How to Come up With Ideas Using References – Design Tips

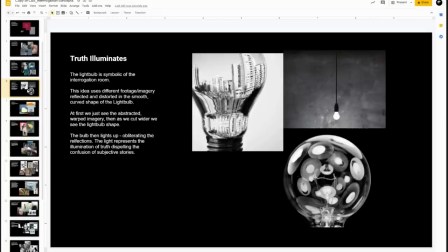(7:40)
And you can see from just a few hours of searching online, I've come up with quite a few different concepts so here's another concept that came through with this idea of a light bulb that kind of represents that idea of interrogation if you think about an interrogation room with like a raw light
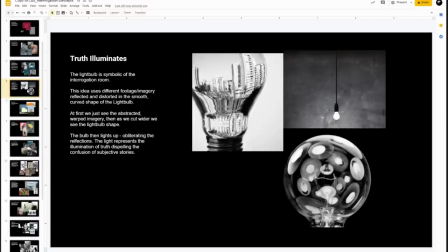(7:55)
bulb in it playing with reflection and refraction and how that can be used to distort images and also light and dark so i've just written a note that sums up those concepts without trying to sound fancy or trying to sell the idea at this stage this is really just for me to share
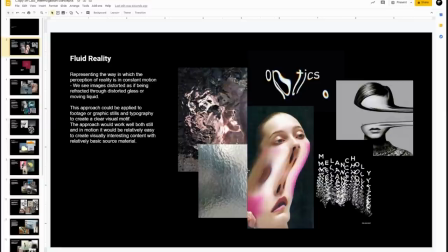(8:13)
with members of my team and throw some ideas around so it's just a brief overview that should communicate to me or somebody else how these images
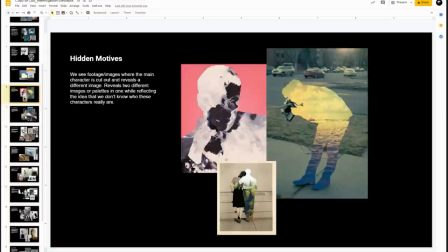(8:21)
connect and communicate the key concepts from the brief some of them might
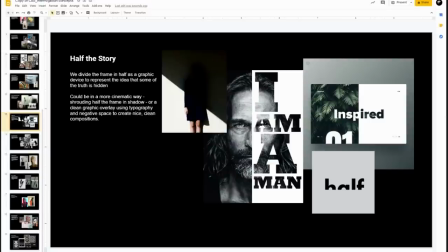(8:26)
overlap slightly but the goal is really to cover as much ground as possible and
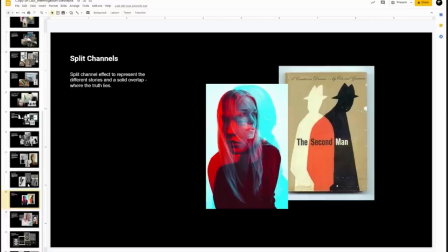(8:31)
i kind of see the whole process a bit like panning for gold you're kind of sifting filtering down all these ideas to you get to some
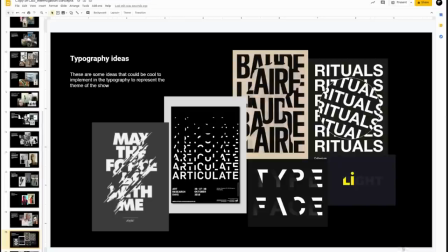(8:38)
nuggets and then once you got those nuggets you can polish them up into something beautiful hopefully and just to give you an example of where you could
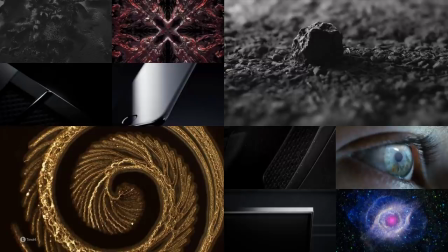(8:46)
take this here's some pages from a treatment for a project i worked on with tendril so pitching an idea for a commercial for a smart tv we have a couple of pages of mood boards there's a page here addressing one of
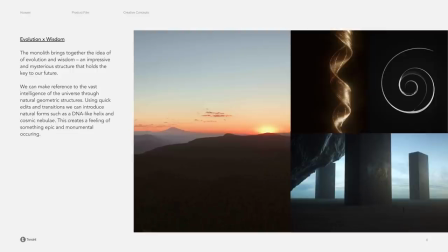(9:00)
the core concepts of the branding message it's trying to convey a sense of kind of epicness using landscapes and mysterious objects suggestions of an idea of dna which reflects an idea of a sort of heritage
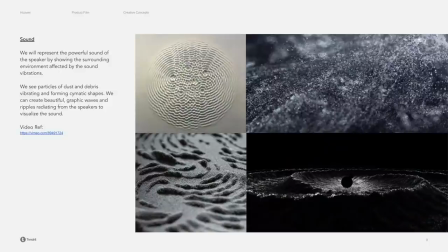(9:14)
and also an evolution and a kind of futuristic vibe and then here's a page describing one of the features of the tv like the audio quality of this product and how we could represent sound in different ways that are keeping with the concept that we're creating if you're going to write up these ideas for
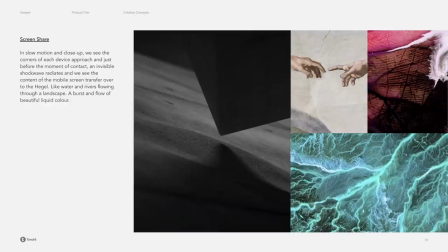(9:32)
a client in the form of a pitch for example obviously you want everything to be nicely presented i think the most important thing is just to remove
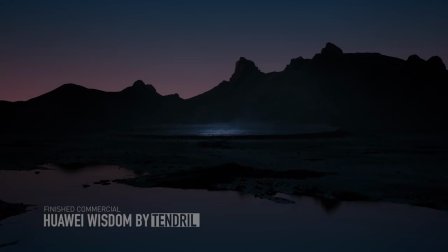(9:40)
everything that's unnecessary. So just pick the best images that really speak to your idea.
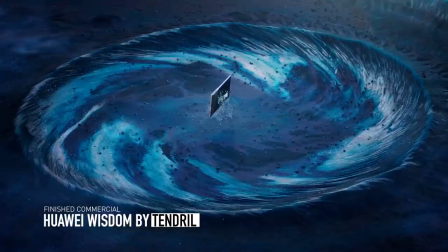(9:45)
In terms of writing, I really enjoy writing, but even if you're not confident at all with your writing style, I don't think it's important.
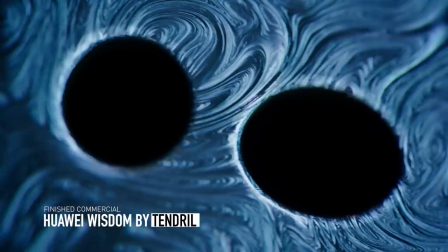(9:52)
I think what's important is that you have an idea that you're inspired by and passionate about. And if that's the case, I think that will come through regardless.
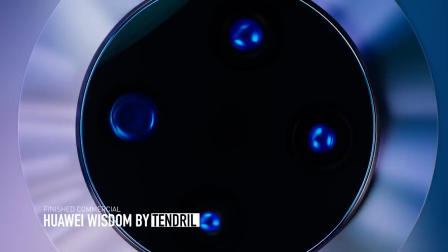(9:59)
So really my advice would be just to keep everything short and simple and clear. Too much vocabulary,
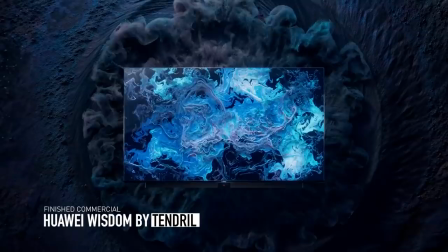(10:05)
too many fancy words is going to keep it all in the mind and it's actually going to take away from the feelings of the idea
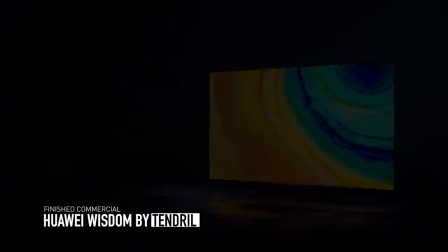(10:11)
which is where the real inspiration happens that's where people really buy into an idea so there you go that's the process i use to generate ideas using references and if you're new to the idea of using references like this i highly recommend making a habit of collecting and curating stuff that you find online or even out there in the real world if you see stuff that's interesting or weird or inspiring, take a snapshot or a video, and you'll be creating a kind of repository, a resource of images and stuff that you can use for future projects. And not only that, you'll also be developing a kind of design language. You'll be developing your own sense of style and your own design eye. That's it. I hope it was useful. And I'm going to hand you back over to Matthew at the future. Thanks, Tom, for sharing that wonderful process. It's very similar to what I use when developing creative ideas for my clients.
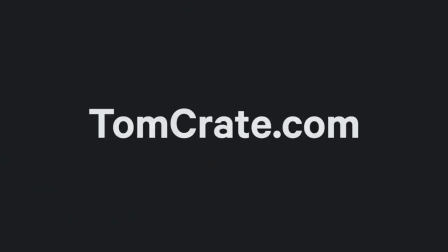(11:10)
If you want more of Tom Crate, you can check out his work and courses on his website at tomcrate.com. And if you learned something new or have a question about what you saw today, let us know in the comments below.
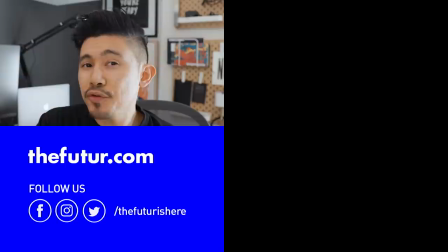(11:22)
Tom and I will be scanning through them and answering the best we can. If you want to level up your own design and business skills, don't forget to check out our free resources and courses at thefuture.com. That's it for us. I'm Matthew Encina, and we'll see you in the future.